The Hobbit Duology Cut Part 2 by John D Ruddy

My 2-movie cut is built on the principle of what the writers and director had originally intended when it was just going to be 2 films, as far as I can surmise. Radagast and the Bunny Sled are still in this cut. Tauriel is still very much in this cut, as it is evident that these were always going to be key components of the 2 films. I have trimmed certain action sequences for pacing reasons, and I have tried to keep my own opinions on certain aspects of these films out of the cut, for the most part. But occasionally I have made my own editorial choices here and there. Yes. It's gonna happen. In this video, I will outline the key changes in this cut of the two films. Please note that when I say a section has remained uncut, I am using the theatrical cuts as a basis. Some extended scenes have made their way into this duology cut, but I will specify when they pop up. Keep in mind, I was only able to work with what I was given. I'm sure there are certain better, more suitable alternative takes or versions of certain scenes, and maybe if Warner Brothers are willing to give Zack Snyder a shot at recutting his Justice League movie, maybe Peach could do a 2-movie cut? Or at least, like, release the deleted scenes so I can use them a little bit more? We'll see. The running times of each film comes in around 3.5 hours,
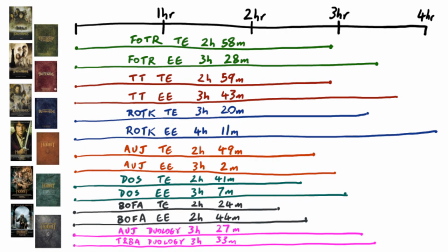[5:53]
making each longer than the theatrical cut of Return of the King,
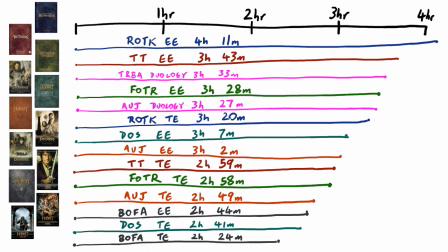[5:58]
but shorter than the extended Fellowship of the Ring, so it's a happy medium in my opinion. These are aimed to be theatrical cuts, otherwise I would just include most of the scenes.
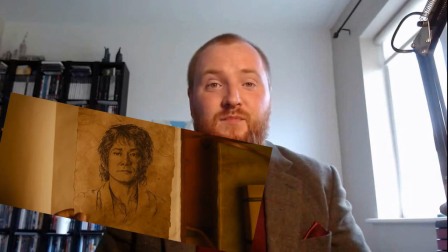[6:13]
Film 1, An Unexpected Journey. The film remains relatively uncut throughout the prologue.
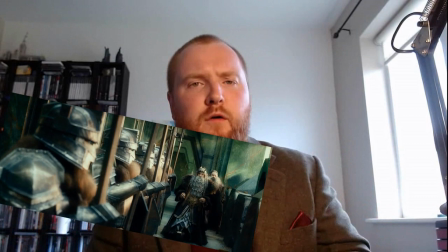[6:21]
I snipped a little "Oh, Frodo" from Bilbo's Erebor line.
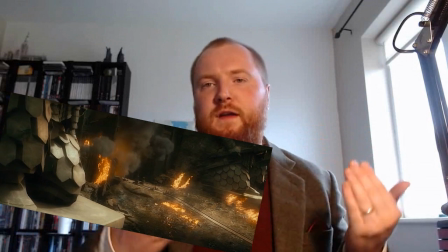[6:27]
Also, Smaug's correct front feet from the extended edition are in this cut.
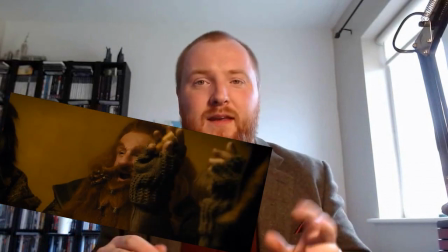[6:32]
The unexpected party is tidied up a little bit. The discussion around the table is streamlined a little too,
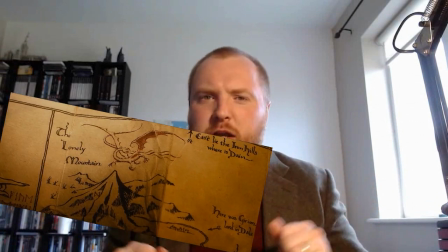[6:39]
taking out the kerfuffle of "how many dragons have you killed?" and instead
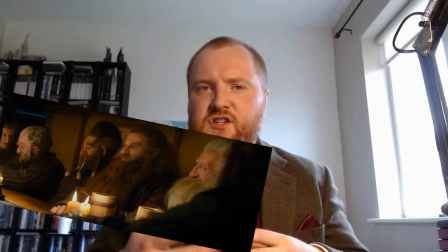[6:44]
have the kerfuffle about Balin suggesting some dwarves aren't the brightest.
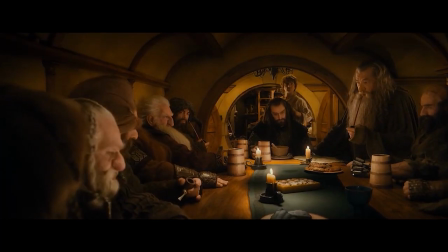[6:49] Well, we number just 13. Not 13 of the best. Nor brightest.
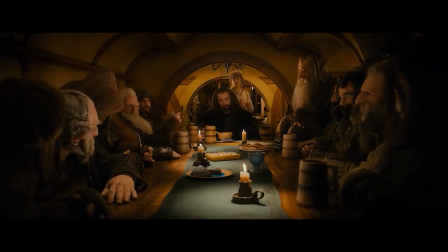[6:56] Here! Who are you calling in? Please.
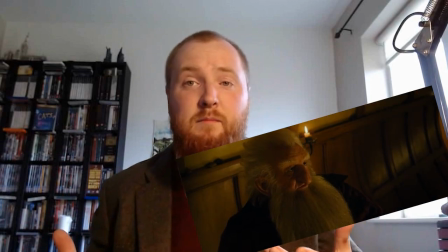[7:04]
The brief scene between Thorin and Balin in Bag End is cut for pacing.
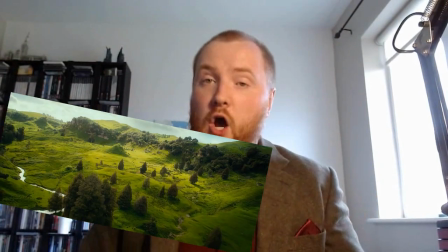[7:09]
Once Bilbo joins the company and Gandalf gives him the "home is behind you, the world is ahead" speech,
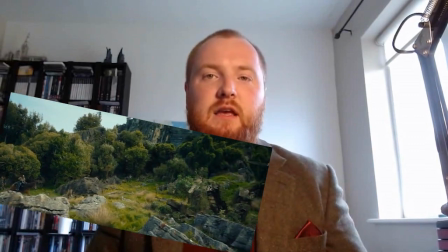[7:16]
we cut straight to the arrival at the old homestead leading into the troll sequence,
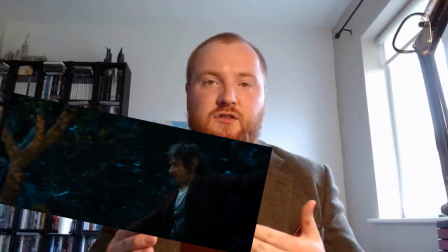[7:22]
cutting out the Azog backstory and introduction of Radagast.
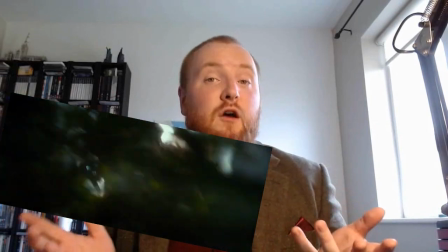[7:27]
After the Troll Cave, Radagast's arrival and introduction is extended.
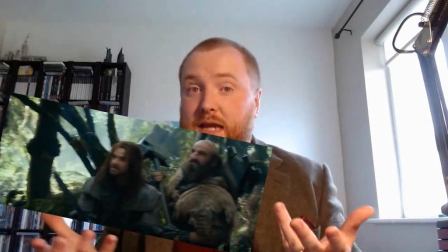[7:32]
Rather than Radagast explaining to Gandalf how the Greenwood is sick,
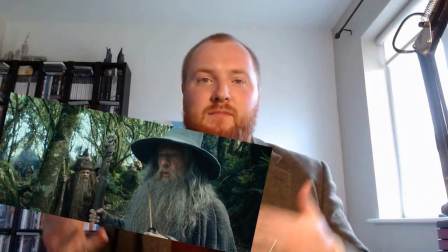[7:37]
we get a flashback to him seeing the Greenwood being sick.
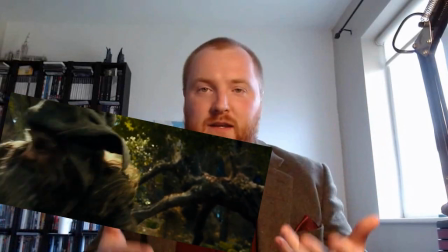[7:42]
Show, don't tell. Finding Sebastian, trying to save him, etc.
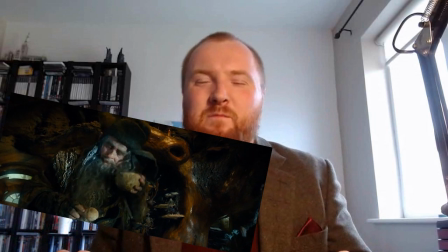[7:47]
The spiders climbing on the house is cut for pacing, so Sebastian does actually die in this cut, unfortunately.
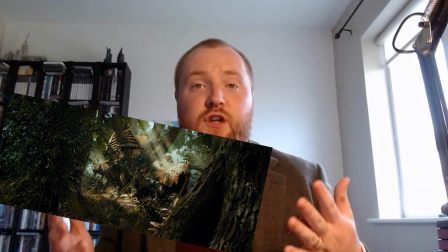[7:55]
But Radagast runs out to see spiders.
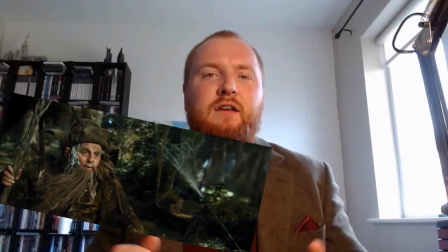[7:58]
Cut to Radagast talking about spiders to Gandalf, and we continue into the Dol Guldur flashback.
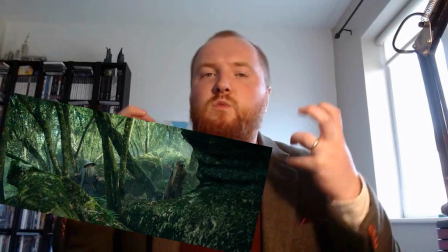[8:06]
This Mirkwood sequence works better as one sequence rather than two scenes broken up.
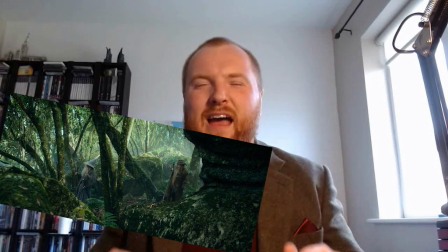[8:12]
Also, I cut the stick insect.